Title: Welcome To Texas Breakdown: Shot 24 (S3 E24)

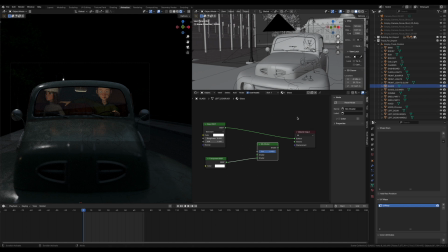237s
So what I wound up doing was, because I wanted to have glass and have a little essence of it, I wound up using a mix shader, dropping it in here, and then putting it in the surface. You see my factor is 0.95. If I bring it down, you can see a lot of double reflection there.
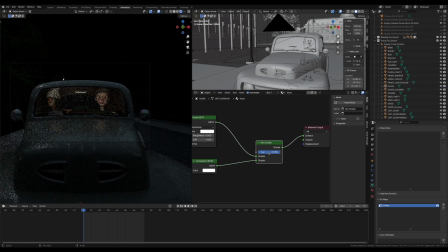257s
So at 0.95, I feel like I had a little essence of glass, but nothing that was distracting from the way you needed to be paying attention to the shot. All right, now let's get into the lighting. This is the fun thing about working in Blender.
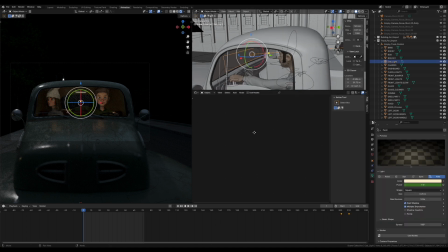275s
This is the light inside the truck in a place where you could never place a light in real life. It is literally right in front of them in the windshield. I tried it down below here.
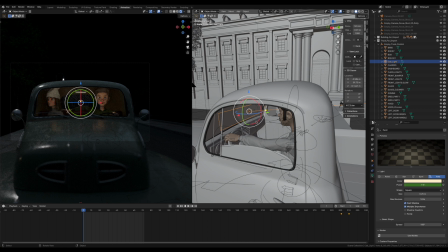287s
but it was a little more too uplighty. So I realized I can just have the light right in front of them and you won't see it in the render. It's a fantastic way to work. To took me a while to realize that.
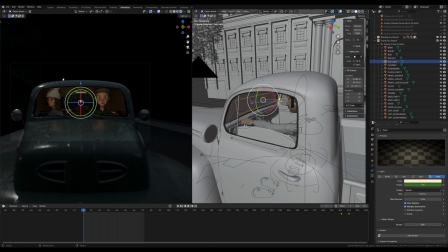300s
I was trying to do it more like you would do it in real life, where you would have a light down here illuminating them up and maybe a light up here coming down at them.
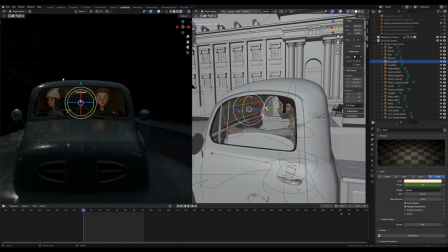309s
But I realized I can just put it right in the center of my shot, and nobody will see it, and it'll light them perfectly.
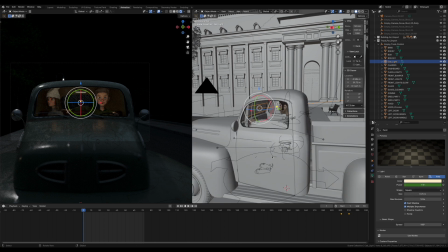315s
The wattage is very low. It's 1 watt. They can get blown out easily. So you can drop in lights wherever you need them. All right, so let's get into the keyframing of just one thing.
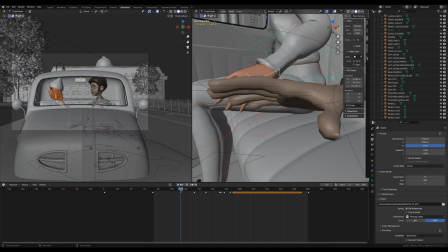327s
We're going to do her hand. You'll see that it's right there on her lap.
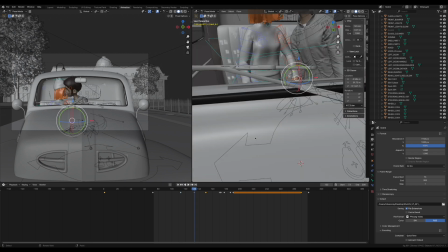336s
Then the next major keyframe. You'll see some weirdness here.
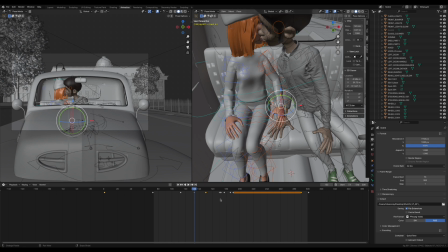341s
If you don't see it, it doesn't bother me if it crosses over. So you can see her arm is actually going through his arm there, but you can't see it in our shot. Then we get into multiple keyframes here where she's brought it up,
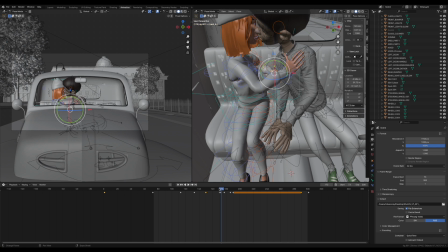359s
and there's a whole lot of keyframing here where it's almost 1 keyframe per frame in order to make it look like she's pushing him away, but her hand isn't going through his jacket or his chest.
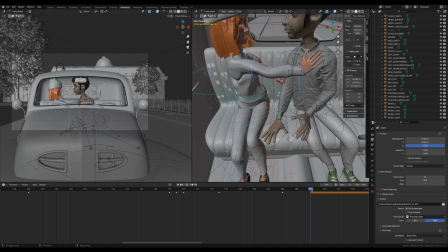377s
I probably tried to go from here to here without interim keyframes, and it just didn't work. So I had to add extra keyframes to really get it nuanced as to whether
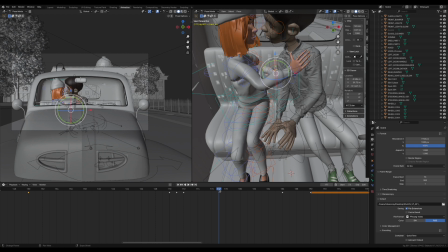391s
or not she was going to be pushing him off and then going through his chest. There's a lot of painstaking keyframes there. You'll note again, look how her shirt is all jacked up.
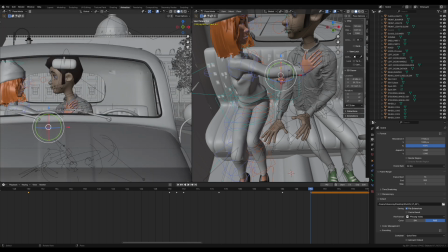407s
We do not see it in the shot, so I don't worry about it.
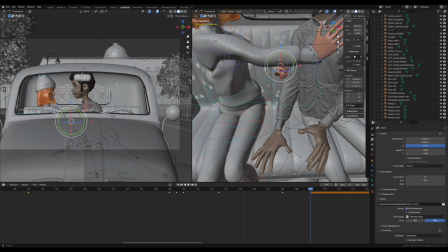412s
Looking back again, I would say her shoulder looks broken.
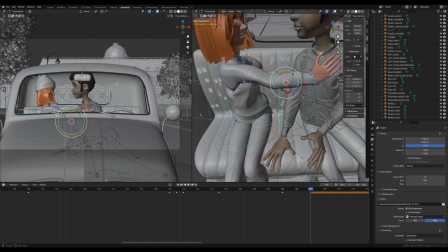416s
I didn't catch that. And also, we know my animation skills are not top notch.
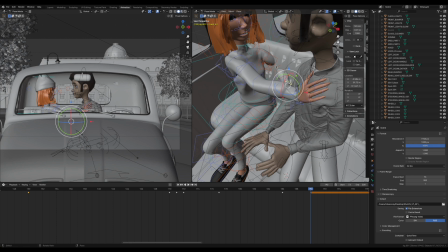421s
You'll also see her other arm going through the back of the seat. You don't see it here, so I don't care.
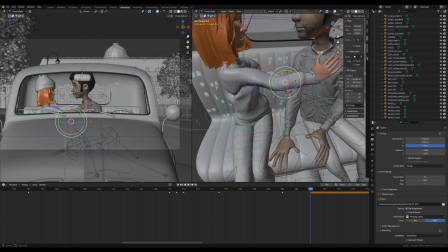428s
This is where I really got to the point where I was like,
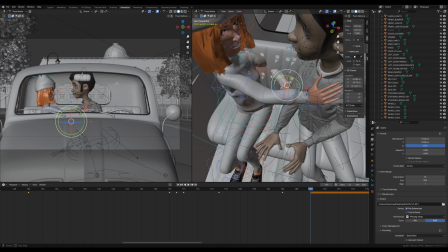430s
I can't actually animate this in a way that would be realistic for real humans to do.
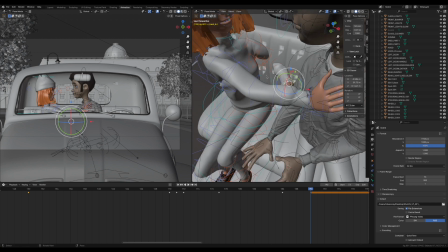438s
So if I didn't see it in the shot, again, I did not care. So it didn't matter that that arm was going through the back of the seat because we can't see it on our shot over here.
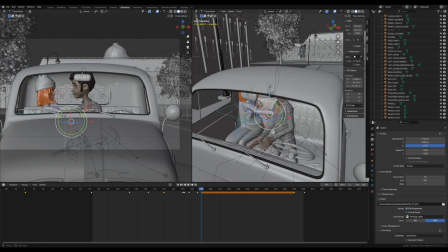450s
So a lot of painstaking animation going on in this shot, but learn to figure out what you can get away with, stuff like this,
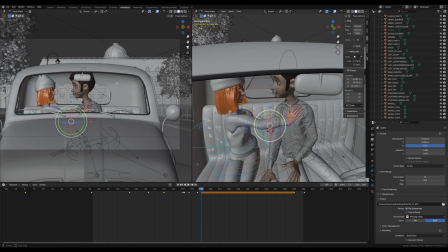459s
and then don't worry about it and just animate what you see and don't worry about the rest. That is it for this shot. Tomorrow, we'll reuse the same scene setup, but add a new camera angle. I'll see you then.